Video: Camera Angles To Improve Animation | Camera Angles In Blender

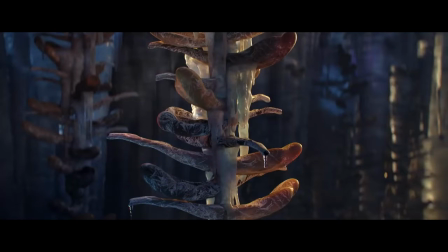0:07 Hello guys, welcome to CRNT designers, Chetan here, in this tutorial we are going to learn different camera angles in cinematography.
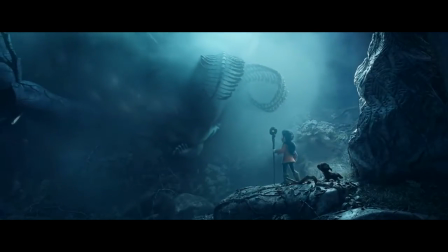0:15 If you want to make any animation then you should know these camera angles. Different camera angles are very useful to express story.
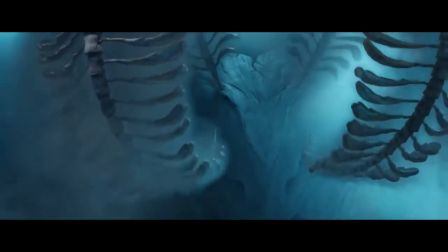0:22 For storytelling, camera angles express emotion,
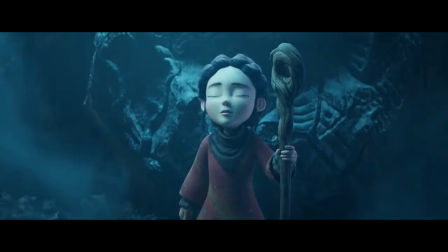0:26 location so the viewer can understand about the scene very well I'm a blender lover so I will go with the blender
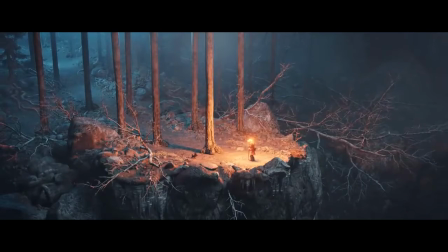0:32 software I have used the blender official film spring to explain this camera
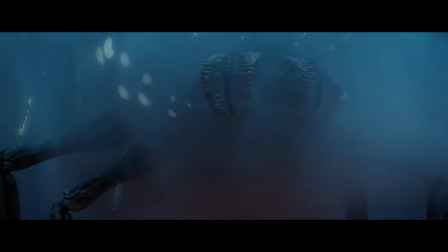0:37 angles so are you ready for it let's get started the
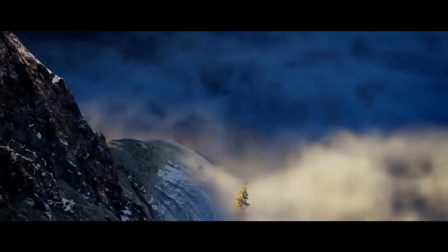0:44 first camera angle is wide shot wide shot is usually used to shoot the surrounding particular location
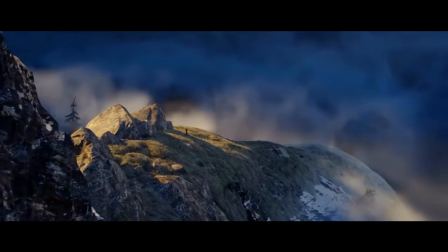0:50 so the viewer can understand where the scene has taken a place and it also used to to express the loneliness emotion.
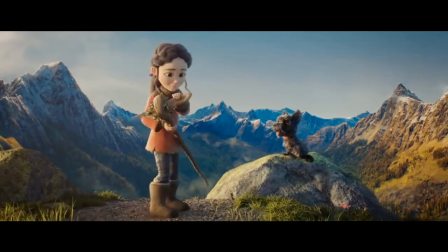1:00 The second camera angle is the long shot, it's also used to establish the location but in it you need to give more focus on your subject,
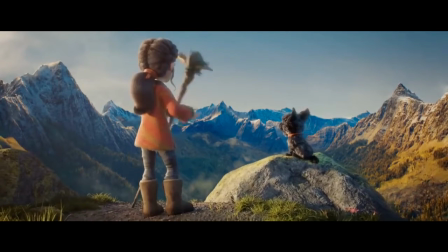1:09 you need to cover frame with the whole body of your subject.
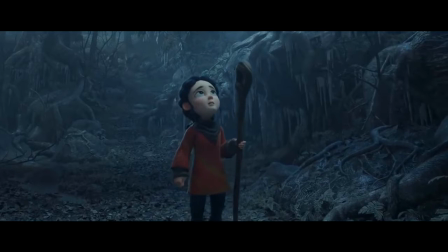1:12 The third camera angle is the medium shot, medium shot is used to focus what your subject is doing.
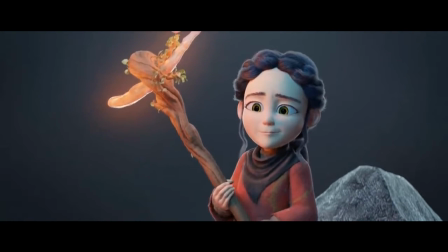1:19 This shot expressed that viewer is close to subject because the medium
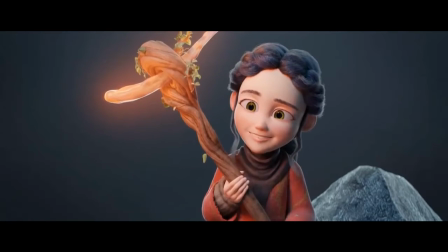1:24 shot is usually used to view the distance between the viewer and subject.
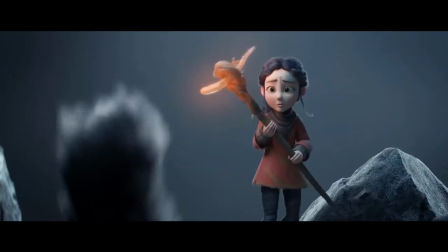1:29 The fourth camera angle is the Cowboy shot. The cowboy shot is in between the medium and long shot.
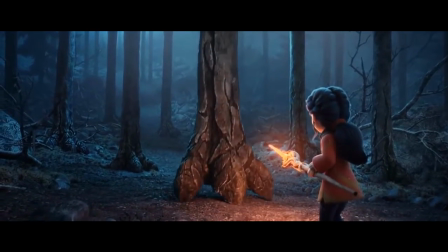1:35 If you want to show the details around your subject and your subject also have in focus, that time you can use the cowboy shot. The fifth camera angle is the close-up shot. In the close-up shot,
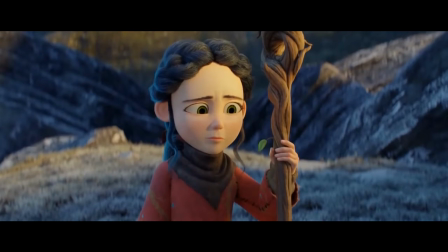1:49 you need to focus on head and shoulder of your subject and this This shot is mainly used for the dialogue and show the detailed expression of your subject.
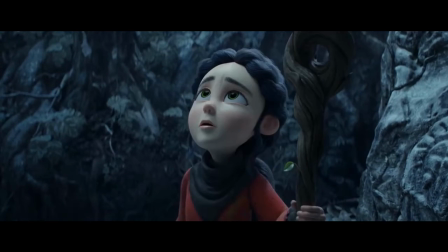1:57 50-100mm focal length is very good for this close-up shot.
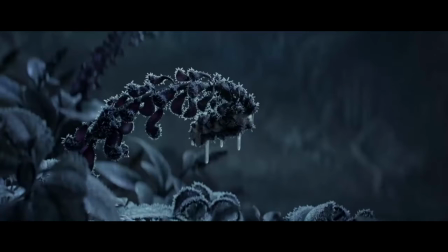2:03 The sixth camera angle is Detail or extreme close-up shot. Detail shot is used to emphasize on a specific detail thing in your image.
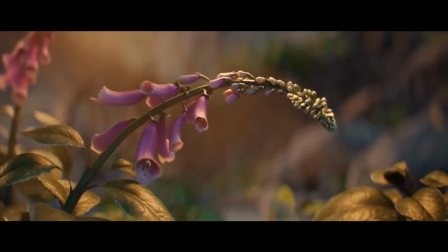2:13 Detail shots are extremely useful to create a depth and mystery in footage. And detail shots are best on the microlens.
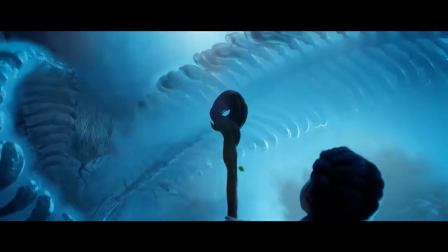2:21 The 7th camera angle is the low angle. Low angle is used to make your subject larger than life and in same way
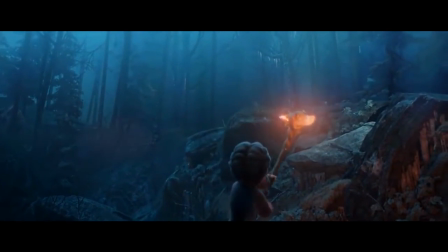2:28 the low camera angle express that your subject is smaller than its surrounding. The 8th camera angle is the high angle.
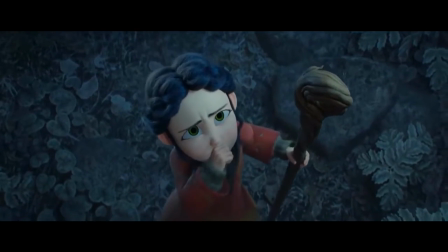2:38 High angle is used to make your subject smaller and it express that your subject is weak or inferior.
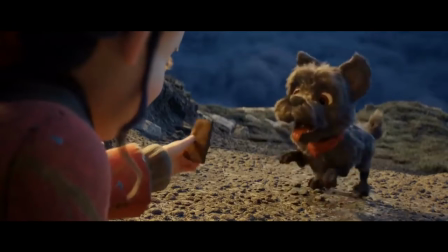2:46 The 9th camera angle is the over the shoulder, when two subjects are talking to each other that time you can place the camera
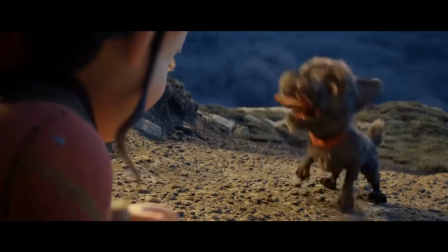2:54 above the one subject and to give that the perspective that you are talking. The 10th camera angle is the point of view,
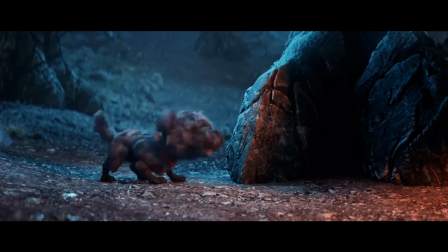3:04 point of view shot is used to express that what your subject is looking and this shot usually takes on the wide angle lens.
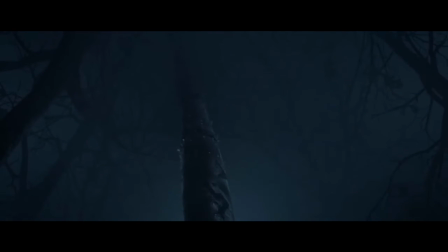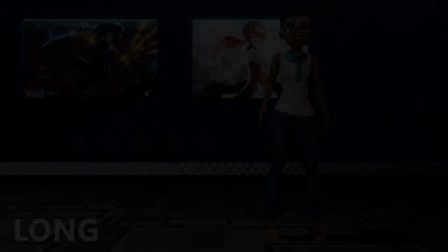3:18 By the way, I have made one tutorial on the studio light setup in Blender for a commercial product shot.
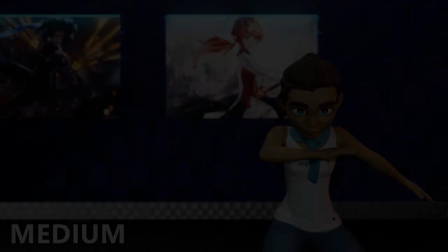3:23 If you didn't watch that tutorial then I will give the link of that tutorial in the description box and i button also.
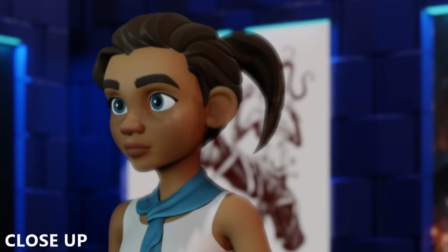3:30 So please watch that tutorial, it will definitely help you. Thanks for watching this tutorial.
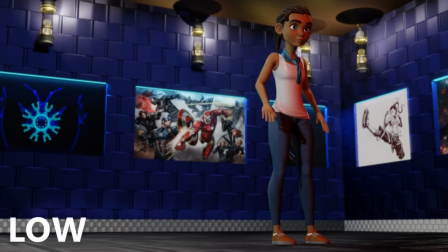3:35 I hope it will help you to get the more knowledge about the different camera angles in cinematography.
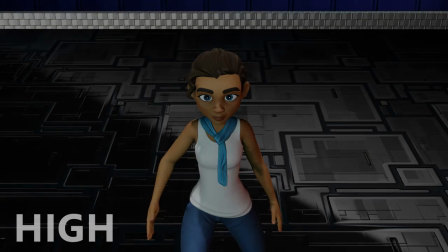3:40 So you can use this camera angles in your animation to make your animation more beautiful and storyteller so if you
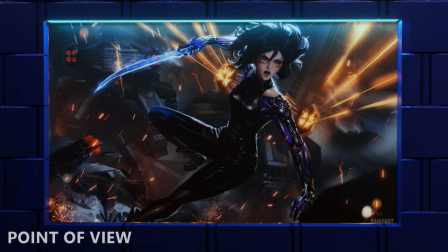3:47 like this tutorial then hit that like button and subscribe my youtube channel thank you so much one second and see you in the next video bye bye